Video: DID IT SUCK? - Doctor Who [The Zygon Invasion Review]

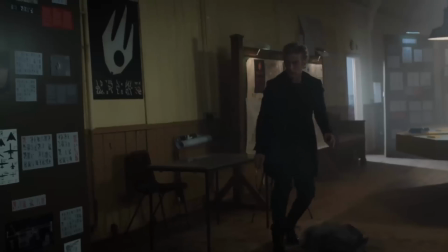[8:16]
You'd think it would have made more sense for her to cry out directions to where she was instead of just saying, "I'm down here."
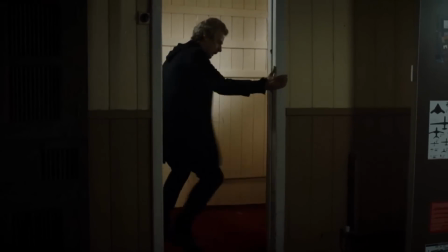[8:23]
No shit, you're down there. How is the Doctor supposed to know how to get down there with you just shouting the same thing at him repeatedly?
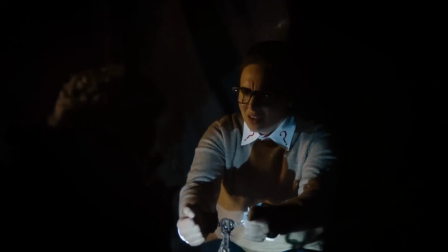[8:30]
The Doctor descends down a ladder and unchains Osgood.
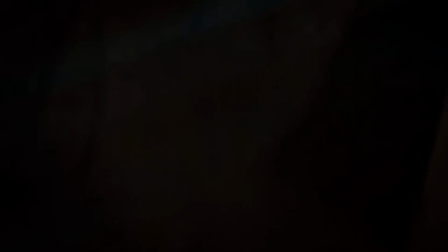[8:33]
A stupid Zygon then thinks it's a good idea to blow his cover by screaming at the Doctor when, if he just snuck up behind him, he might have had a chance at killing him.
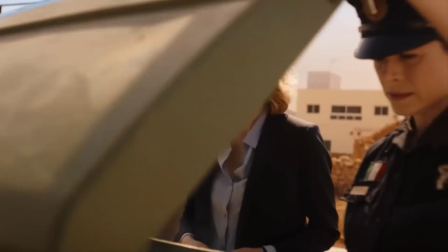[8:41]
However, it gets crushed by falling rubble and we jump back to New Mexico, where we see all the bins filled with the bird's nest remains of human beings.
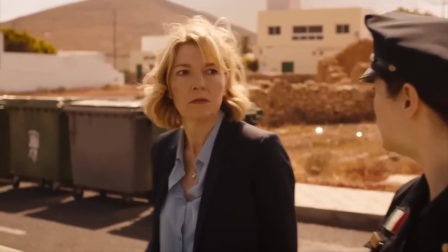[8:49]
This is another subtle technique to show their infiltration and a method I very much approve of.
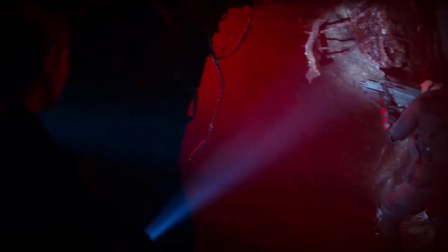[8:53]
Back in the UK, Clara and crew find the Zygon cave whilst a Zygon gets taken onto the Doctor's plane.
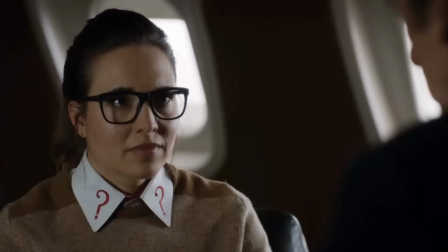[8:59]
Osgood is then questioned about whether or not she is a Zygon, and we have another mention of hybrids.
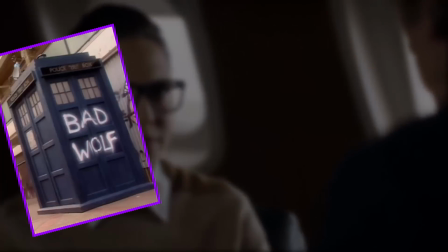[9:04]
I'm not sure if this is now going to be the running motif for the series like Bad Wolf or Torchwood or Harold Saxon, but it's quite a weak one really.
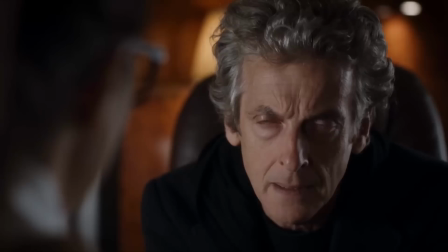[9:12]
Like, at least last year Missy gave me something to look forward to at the end of the season. I haven't a clue what on earth's going to happen at the end of this series, and I don't even have any speculations either.
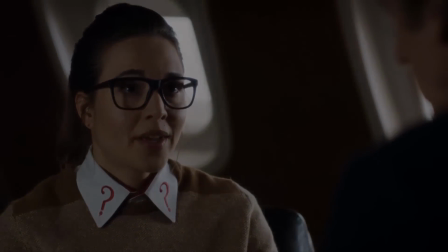[9:21]
Or maybe I just don't care.
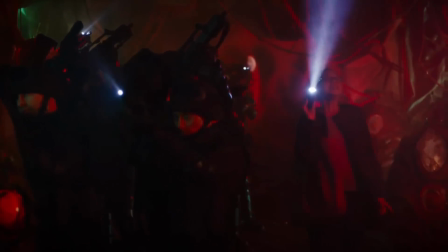[9:23]
We get inside the Zygon pod cave and we have a really great twist put before us in that Clara has been a Zygon since she tried helping that child.
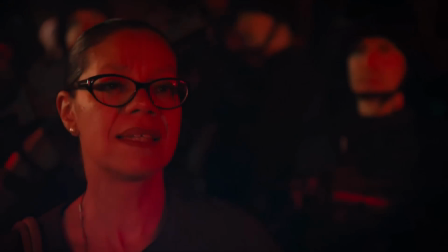[9:32]
I can't believe I'm saying this, but this was a great twist that I genuinely didn't see coming.
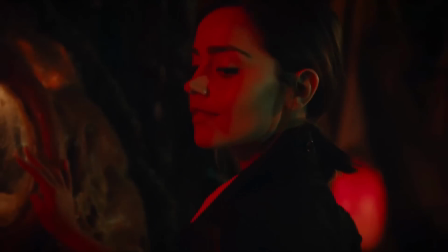[9:36]
This was mainly down to good editing, but great writing too. And maybe I was wrong about Peter Harness, because I'm glad that Clara wasn't playing Clara for the entirety of the episode.
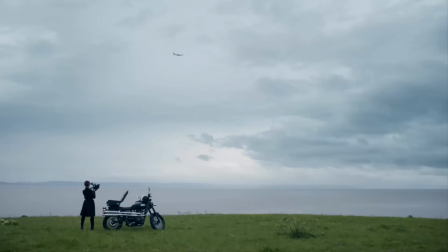[9:45]
I'm very happy that the next time trailer for this week's episode didn't have that shot of Clara with the bazooka though, because it would have ruined the twist entirely.
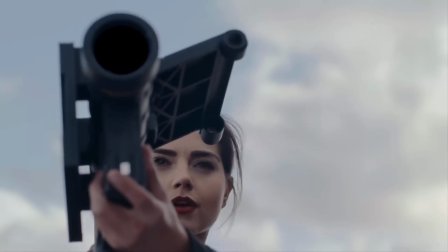[9:52]
Speaking of next time trailer, trailers, next week's doesn't have one! This is wonderful!
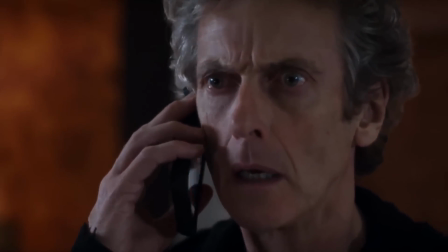[9:57]
I now have absolutely no idea how the story is going to conclude, which is pretty good.
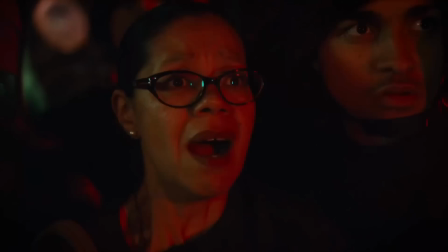[10:03] No, please, kill the traitors. Oh, fuck.
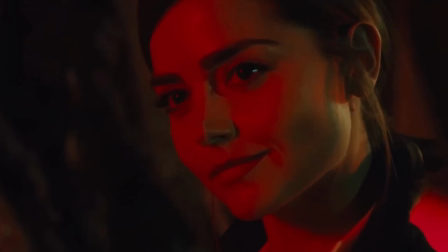[10:09] I can't believe you've done this.
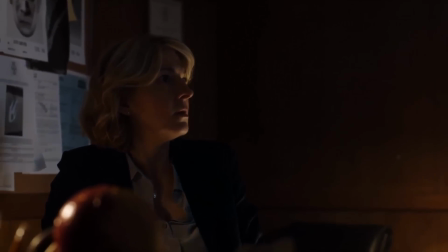[10:10]
Stuart then witnesses the Zygon transform, and it's so cheap that the camera just pans away from her as she transforms and then pans back again.
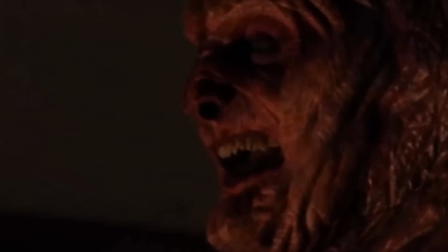[10:18]
Are you kidding me? You were doing so well.
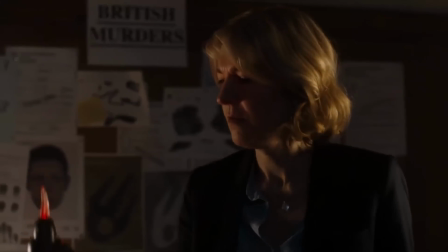[10:21]
Well, it's interesting that we don't know if we're seeing a Zygon or Stuart in this shot here, considering we didn't see her die.
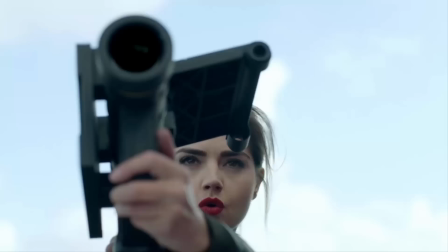[10:29]
Clara then launches a missile at the plane, and it looks like next week we're in for another fucking plane accident.
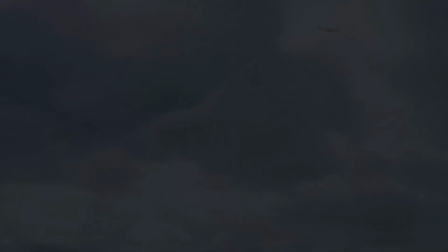[10:34]
Just like last year's finale. So, did it suck? It certainly wasn't as bad as last week's, but it wasn't anything amazing either. I give this episode a 4 out of 10 because there are some good things here, like the subtleties, the good writing, and the Doctor shines brightly too. But at the same time, we have things that just don't make sense, gullible characters, my sister's grave, and other general annoyances. When tiny things like this crop up as often as they do, it ruins a good story, and overall, this episode hasn't really got me that excited for next week.
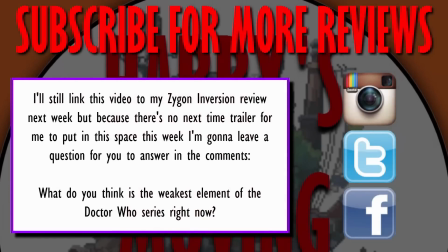[11:06]
Ugh, itching and scratching. Again. Shut up. Shut up, stinks.
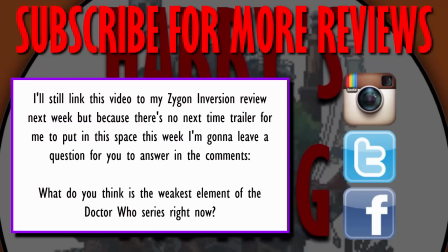[11:12]
We jump back to the Zygon polyp and the unit members disguise... I can't read, like, every sentence I fuck up.
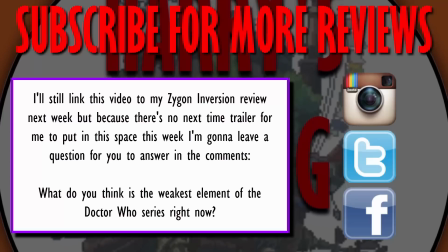[11:18]
I'm not sure if this is now going to be a running motif for the series, like Bad Wolf or Torchwood or Harold Saxon...
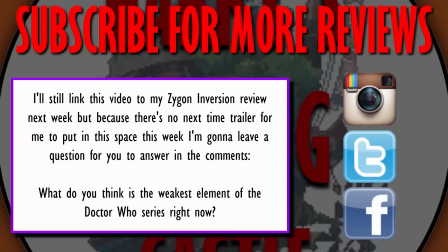[11:24]
Saxon. I'm not sure if this is now going to be the running motif.
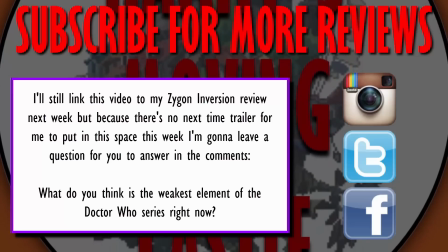[11:29]
Motif. My god, I really can't say this line. Stuart then witnesses the Zygon transform, and it's so cheap that the camera just pans away from her.
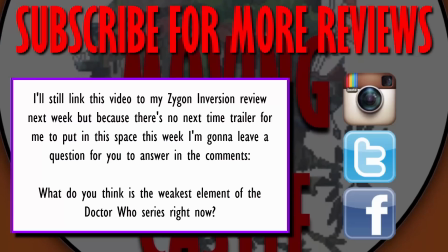[11:38]
Thank you, phone.